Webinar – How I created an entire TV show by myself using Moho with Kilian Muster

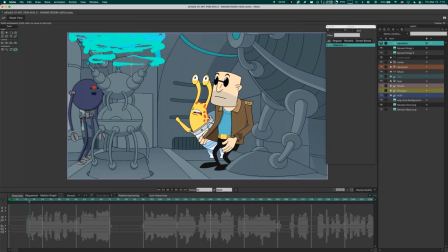746s
The first thing I animate is actually the mouth. And that's a very simple reason. The audio is fixed anyway. So I have to animate the mouth according to the audio. So that is kind of locked in here.
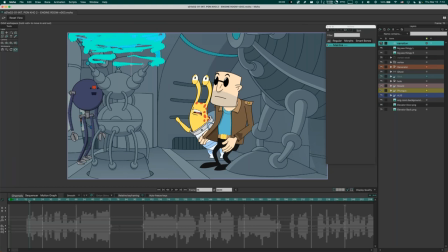758s
And so I do that first to get it out of the way. The other reason is I think mouth shapes are an important part of the facial expression of the characters.
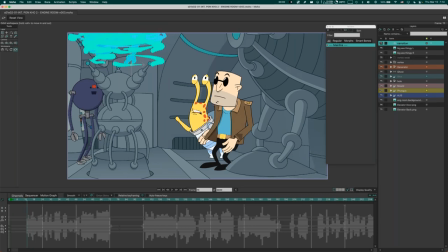773s
So if I'm going to animate the eyebrows and all the facial expressions and the gestures, I want to see those mouths in their final shape just to get a good idea of what it's going to look like and whether the facial expression is correct or not.
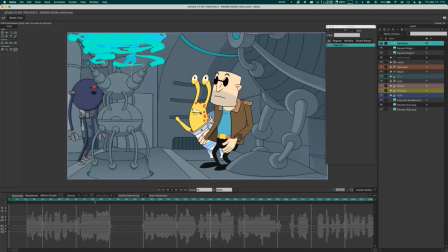792s
Then I, as I said, after I animate all the mouths, which by the way, I still do manually. And there's a reason I do that. I've tried Papagayo and other software that automates that a little bit.
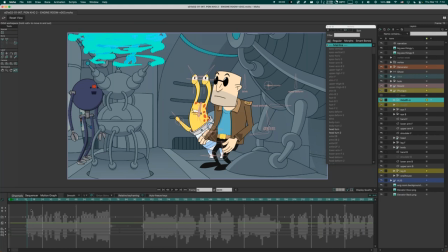810s
And I never found it to be fully satisfying because it just assumes if you have to say these words, it has these amounts of sounds or vowels or phonemes. And it kind of assumes that in every case,
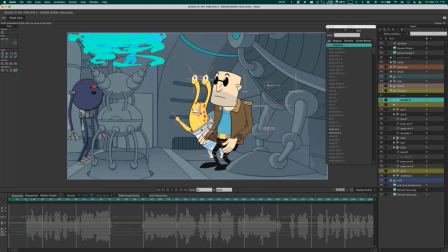825s
your mouth would form the shape for every sound in your sentence, regardless of speed. And I think that's just a wrong assumption because very often, if you say something very quickly, you will slur words, you will slur your mouth movement. And although you say three sounds, your mouth might just make one opening.
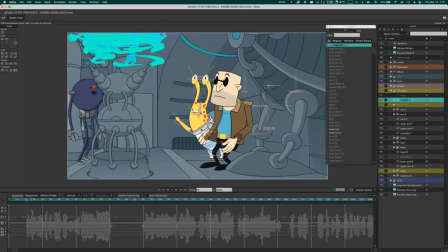844s
And there's just so much movement you can put into two or three frames of animation. So what I do here basically is I go through the audio, and as you can see here,
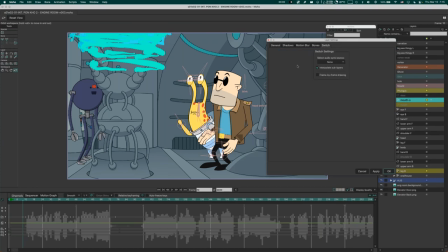857s
because I'm using, for the mouse, I'm using the interpolate sublayers to get a very smooth mouse movement. The fastest switch I would do is one mouse switch per two frames.
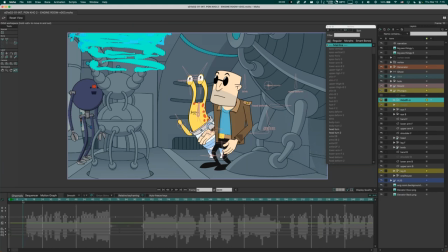873s
So I animate on the twos. That's the fastest or less. So that at least if I change mouse shapes, I have one interim frame as a transition to the other mouse shapes to get some feeling of motion rather than just flipping the mouse shapes as a switch back and forth.
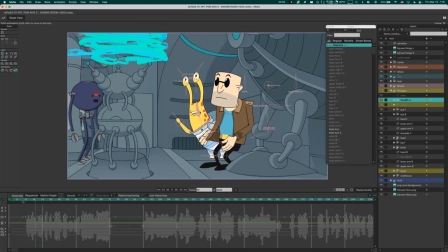889s
So I just go there step by step through the audio and make sure the mouth shapes are correct.
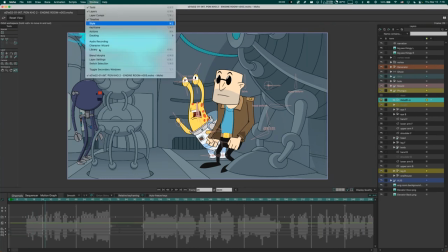896s
I would do this using the switch selection here
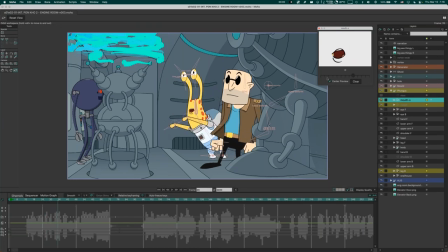899s
And so I go step and hear the sounds when I step forward and then just switch the mouse as needed in here. For me, that works well. And I've gotten so used to it that I'm pretty quick at it. And I find you get superior results, although it's a bit more work doing it this way, and much more control.
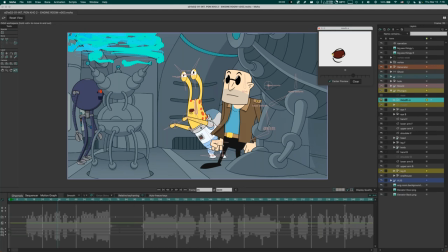918s
So that's how I do the mouse.
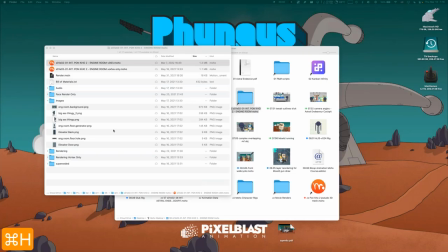923s
One second here. Okay, now let's look into a bunch of scenes I put together and some of the tricks I'm using.
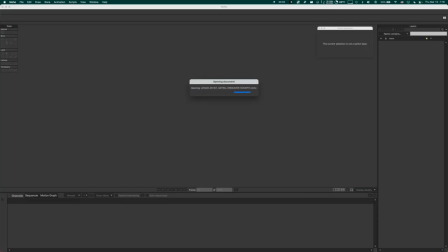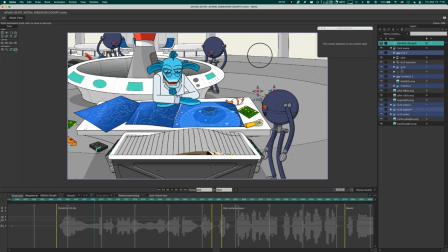937s
Okay, so one thing Moho is really doing a great job at is when you have characters and you resize them, or you move them in the Z axis, they become smaller. It does all the scaling for you, for the lines and everything. So it always looks natural.
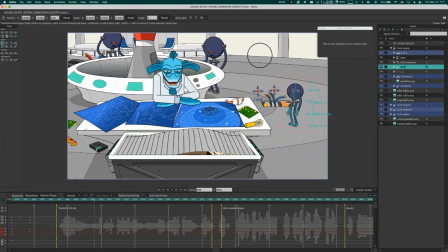953s
But since I am using bitmap backgrounds, and those backgrounds have fixed lines, and sometimes they might be a bit thicker than Moho would make it if you were to scale it in Moho, there might be a bit of a mismatch, or sometimes you just feel like, that character could have a bit thicker lines. It looks a bit too thin, a bit too weak.
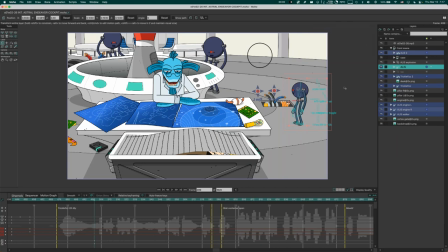973s
And in the past, that was really hard to fix, or almost impossible to fix. But now, at the end of episode 2, I basically re-rigged all my characters to have a different setup.